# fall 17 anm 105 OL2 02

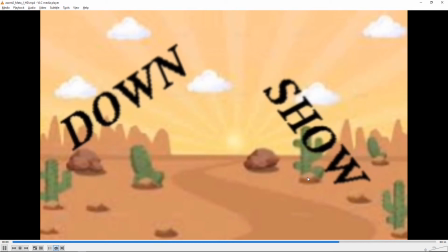36:23 Conceptually and I guess the other thing is you're missing the there should be a like a logo and company name on this as well.
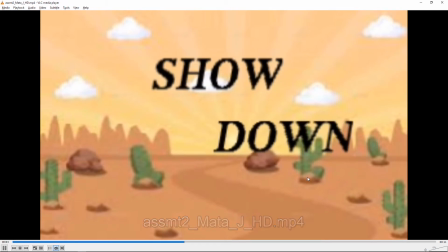36:32 So yeah I think the first thing is to make sure you're working with you know full resolution
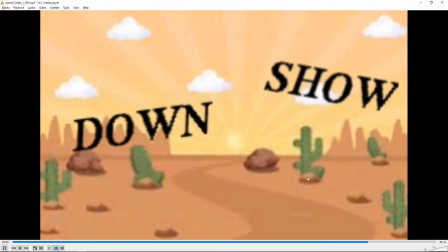36:37 um and then from
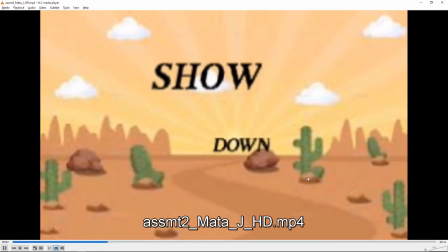36:41 there i think you could do another pass at the animation i mean actually what you know when it
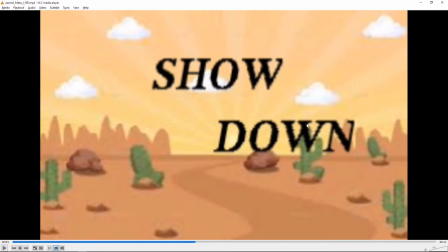36:46 zoomed in it was it was all right you know i think that was
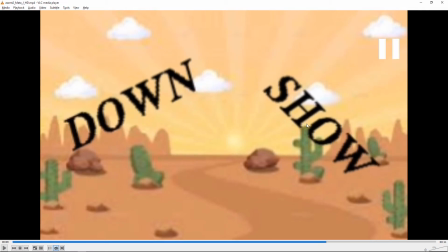36:51 fine i think what was odd was this animation afterwards where it moves because now so well now it looks like no is it down show instead
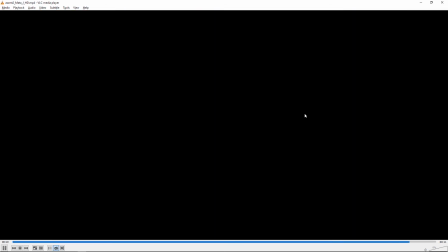36:59 of showdown like at that moment um it's kind of odd So up until here,
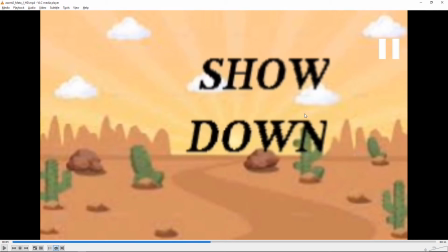37:07 you know, it was all right. And then it gets, the animation's a little strange there. So yeah, and then add the logo with the company name and logo as well at the beginning. Next up is Siangri.
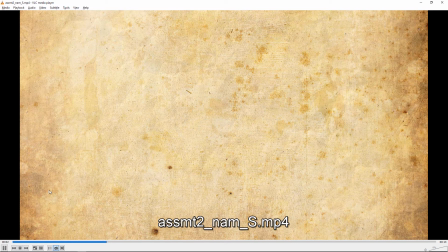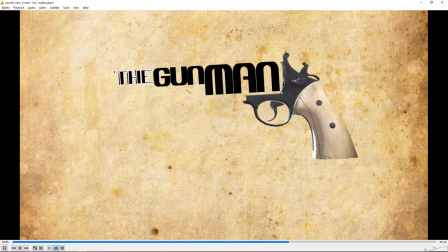Oh, sorry, forgot the audio again.
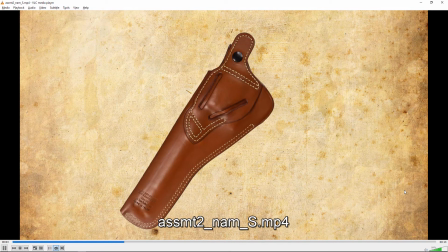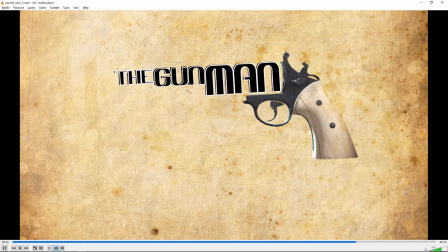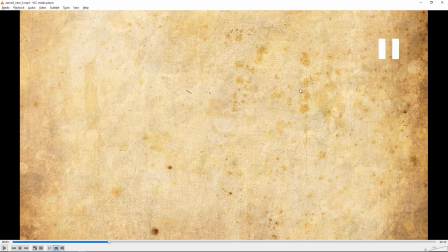37:47 All right. Yeah, it looks good. I like the background. I think it's a really good image.
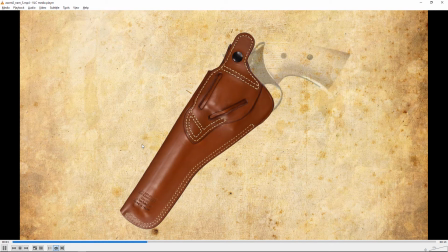37:53 and I think this text works well over that background and the holster sliding in looks good. You could put a little kind of blurred shadow underneath that. One way to do that is to duplicate the layer and then put a like a levels
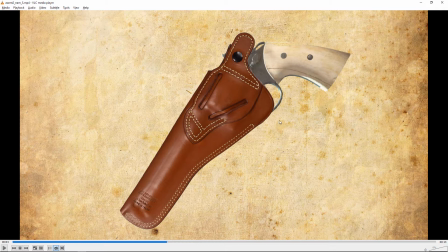38:13 adjustment on it to make it solid black and then blur it and make sure it's stacked underneath those and you can get sort of a fake a drop shadow that way. There may be just like a drop shadow effect in there probably you could use instead.
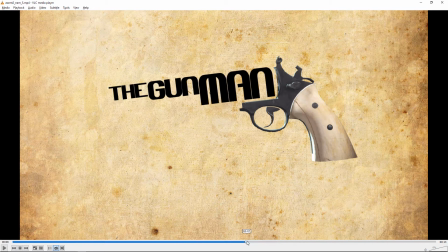38:28 I just thought this movement felt a little, I don't know, jerky for some reason.
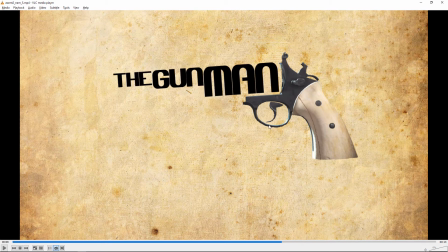38:33 I think motion blur is going to help a lot so I demonstrated earlier how to do that so go ahead and turn on motion blur and I think it'd be nice to see like a flash or maybe a bit of a gun flare here with the with each of the shots and it
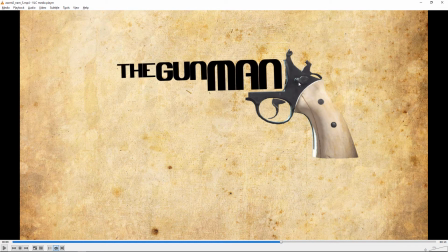38:53 would be great if you could animate the trigger and the hammer with each gunshot as well you know cock it back and then pull the trigger and snap it forward with each shot that would kind of help bring it to life a little bit more and then maybe a little smoke at the
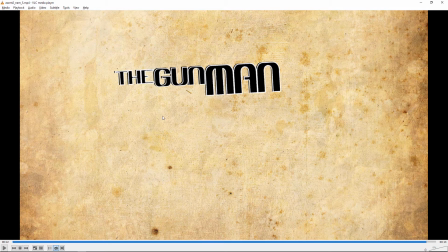39:09 end would be a really nice touch consider see
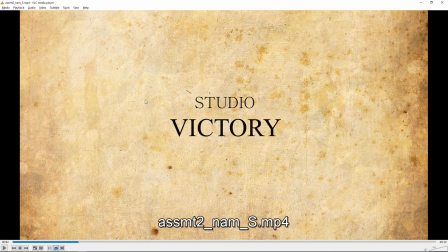39:16 if you like the text without the outlines it might look it better I think that you know well that looks good and clean it's a bit you know there's not really a logo or anything you know maybe think of some kind of iconic image for victory you know that's silhouetted
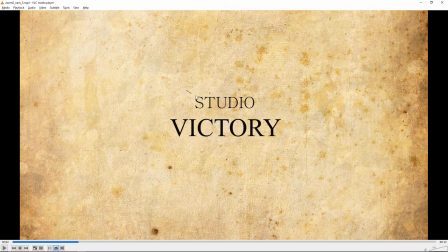39:35 or something right now it looks it was just Texas that I wouldn't really call that a logo it's just
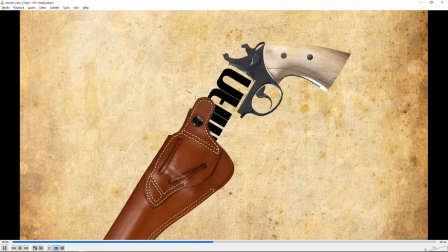39:40 it's just a text so yeah I think this part's working well for the most part
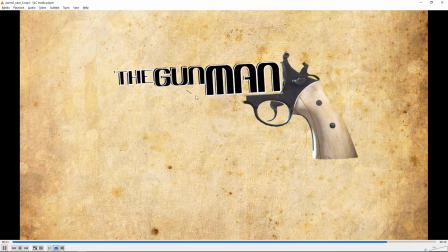39:46 motion blur add some of those details of the movement maybe some flash
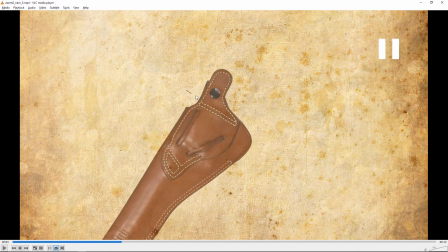39:51 or some smoke and then work on the logo a little bit more next up is Ashley
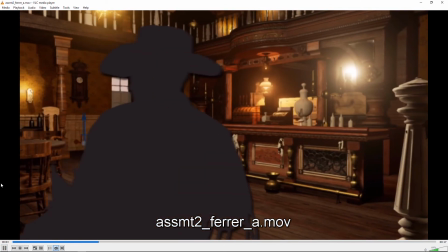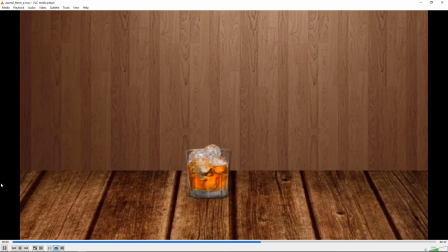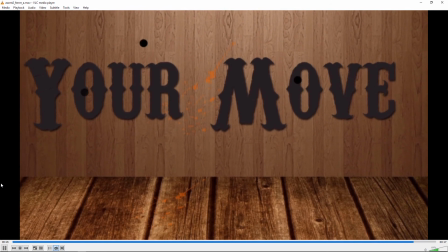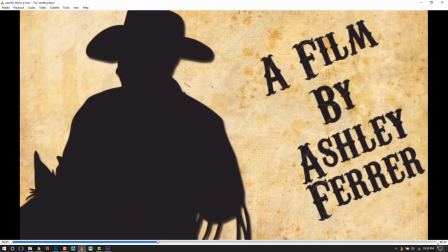40:16 that's really good just got a nice sense of movement with all the motion graphics.